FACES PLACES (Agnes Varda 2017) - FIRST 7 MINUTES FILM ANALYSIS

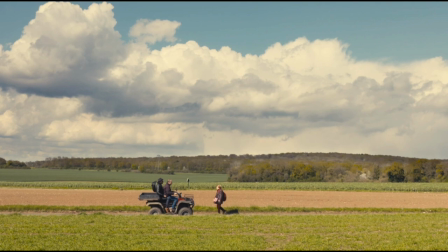(8:09)
I mean, so I found that that also quite nice to,
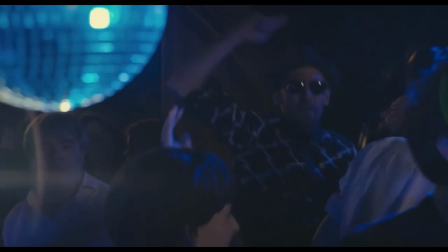(8:13)
yeah, to have a voiceover about all the things that could have happened but didn't happen. You know, it already sets the tone of a more philosophical kind of movie or essay, actually, because it's a kind of a film essay almost. Right, right. It really inspired me, almost as a maker, like, hey, so you can also make films like this, you know, that with a positive tone, you don't always have to, you know, always about the struggle of our, you know, as a human being. So that I really was struck by that, that that can also work, because nothing big is going to happen in the rest of the film.
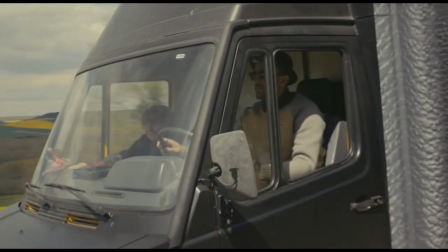(8:56)
What else do you think that makes you want to see more?
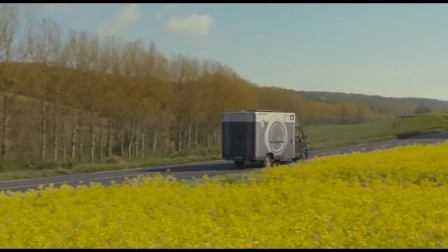(9:05)
What I like is the subjective voice-over of the characters. And it is actually she's talking about how she looks at the world. and
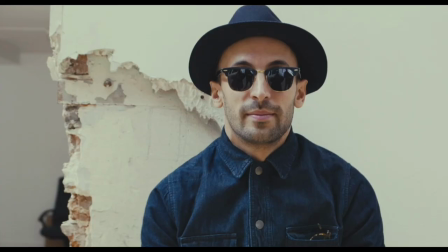(9:22)
at the first thing she noticed with JR that she's
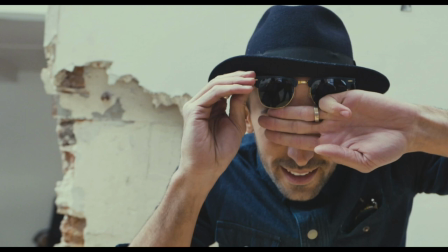(9:27)
always wearing the sunglasses and that reminds her of Godard.
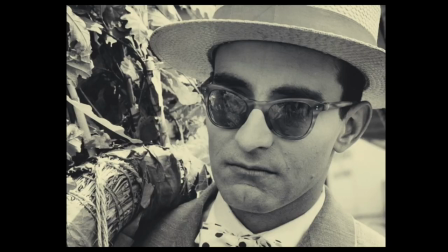(9:32)
She associates from one image of him with the sunglasses going back to the past,
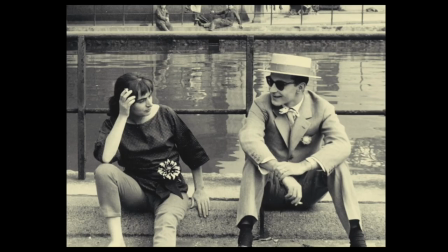(9:39)
going back to another subject and that's what I really liked because you kind of go into the head of how she looks at the world and how her brain works.
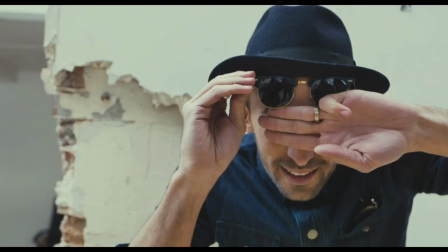(9:52)
this this sunglasses of jr becomes one thing that comes back in the movie all the time that he yeah she wants to see his eyes look behind the sunglasses and at the end he takes it off for her well maybe that is also a maybe a little bit of a contrast between the two of them that Agnes Varda
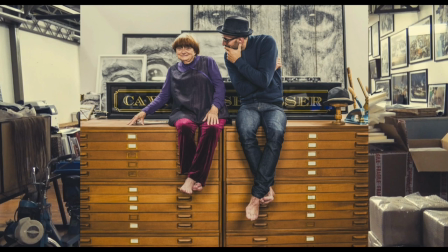(10:17)
tries to be very personal immediately and she wants to know
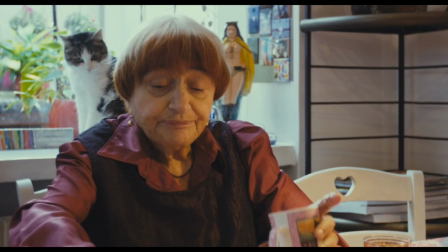(10:22)
more about him as well she wants to know more about him and he tries to hide it
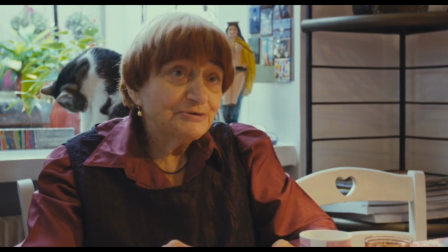(10:27)
you know so there is a little bit of a sort of first friction there but it's
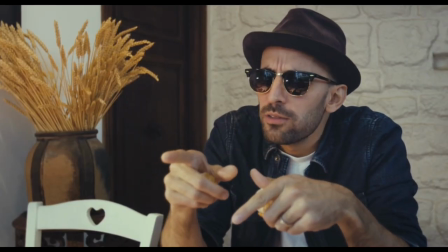(10:31)
very very subtle I think the contrast between these two characters so the
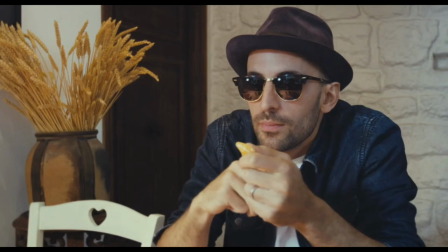(10:36)
casting of these characters is really great him coming from another artist generation
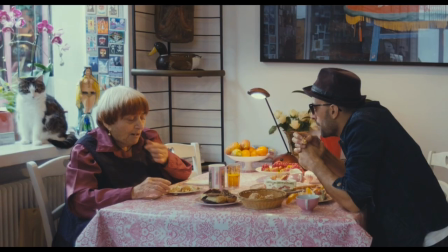(10:41)
she is a bit older also the camera I think really loves
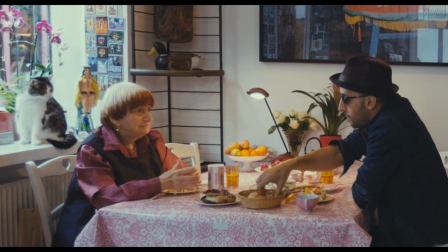(10:46)
Agnes Vardaz he's very sweet I don't know you feel her warmed or something immediately and what what other elements makes you curious now what's made me curious which is I'm always because we're filmmakers you always look straight away about how things were shot and in the start it's kind of felt as a
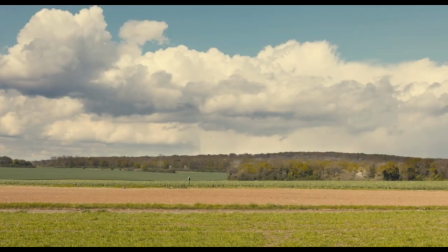(11:11)
setup because it's kind of fixed shots, total shots, you know.
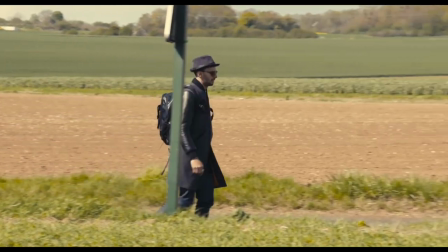(11:15)
But in this setup, they created a kind of documentary feel.
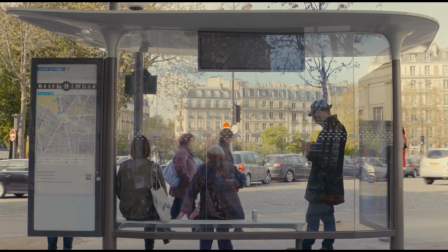(11:21)
And there's always a bit debate about that, you know, should you set up the camera?
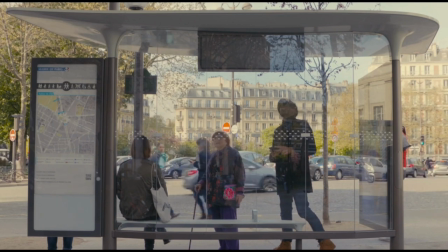(11:28)
If the frame is like fixed, you already have like a fictionalized feeling. But what's going on inside the frame is very documentary.